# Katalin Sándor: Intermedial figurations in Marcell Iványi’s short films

...medial heterogeneity. Tableau Vivant as an intermediate figure and as a cultural and artistic practice with a long history of reenacting paintings or other works of art in various media can be a par excellence example of intermediate unframing and reframing. It opens up painting or sculpture towards corporal reality, sensuality, three-dimensionality and at the same time it reifies the body into a picture, displacing the carnal, the material, towards artifice and discursivity. This does not imply, of course, that otherwise paintings lack corporeality or bodies are devoid of discursivity. A living picture or a tableau-like imagery, quoting pictorial or photographic or other artistic conventions, can unframe and extend the picture towards other visual and performative art forms, like theatre and performance, towards other institutional modes of mediation and reception. The cinematic tableau vivant as an elusive fold between stillness and movement, imageness and embodiment, or imageness and corporeality, artifice and reality, animate and inanimate, does not only displace painting in the medium of the film, but also foregrounds the ungraspable, invisible stillness of the filmic image itself, withholding cinematic time into a suspended non-narrative temporality, the time of the image within story time. Together with long takes, slow motion or close-ups, tableaus direct the gaze towards artifice, towards the opacity, the imageness of the image in a media reflexive way, enabling a contemplative, sensible spectatorship. The uncanny intermediality or mediality of the tableau-like shot or filmic tableau vivant, living picture unfolding in a kind of narrative tamor, consists in the way a medial difference is produced within the filmic medium itself. Tableau vivant may figure the way the moving image is arrested by its own other stasis. Marcel Ivani's 1996 short film Wind can be considered an experiment of unframing and and reframing from many perspectives, intermedial cultural film historical. The film is a recontextualization and reenactment of a 1951 photograph by Lucien Hervé, entitled Three Women, that is itself a photograph undoing its own frame.
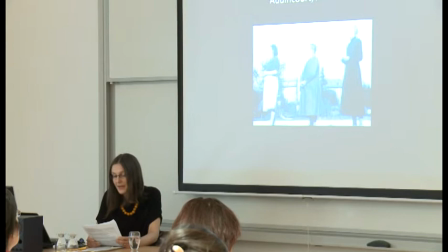[2:36]
It represents three women looking beyond the frame that withholds the object of their look in an unsettling way.
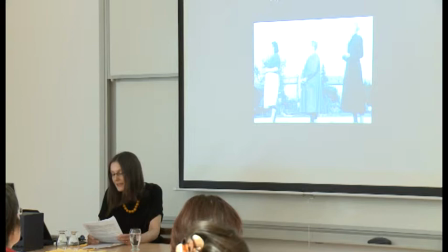[2:43]
This deframes the photograph and as Deleuze and Gattari would put it, makes the picture leave the frame.
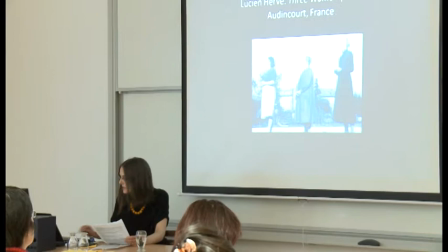[2:49]
The film, with a minimalist narrative and no dialogues,
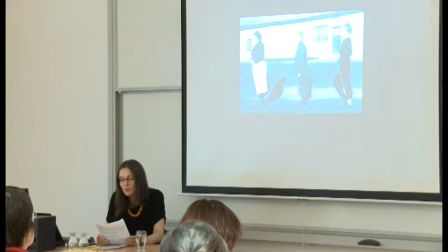[2:53]
begins with a tableau vivant sequence quoting the photograph, displacing it towards the corporeality of the bodies, reenacting it.
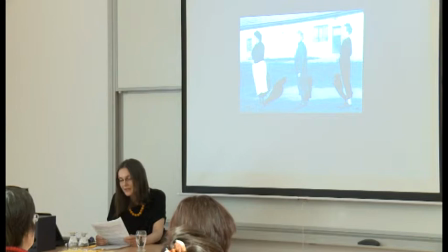[3:05]
This filmic tableau does not figure stillness only, but rather the uncanny fold between the filmic and the photographic, between stasis and movement, corporeality and imageness, overwriting the photograph through medial difference and displacing it as its origin.
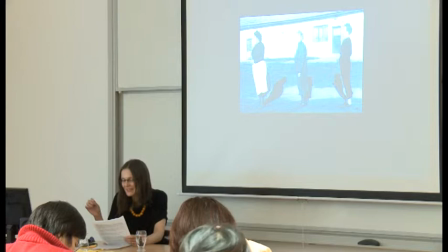[3:24]
The wind is not only an element of the natural setting and it does not provide the diegetic sound, but it becomes visible as movement within stillness amplifying at the same time the sculpture-like stasis of the bodies. Ivani's six-minute work is a short film of a single long take.
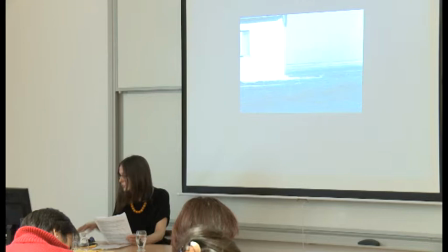[3:43]
The camera begins to move slowly and horizontally in a direction opposite to the one in which the three women are looking, creating of course a certain tension by this.
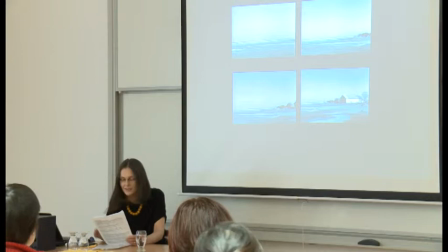[3:55]
A long shot of a bleak rural landscape follows, stretching, so a long shot of a bleak rural landscape follows, stretching the photo-filmic and the citational quality of the initial tableau over the whole film.
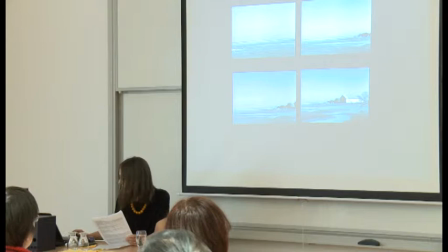[4:12]
A scene of an almost still execution follows later on.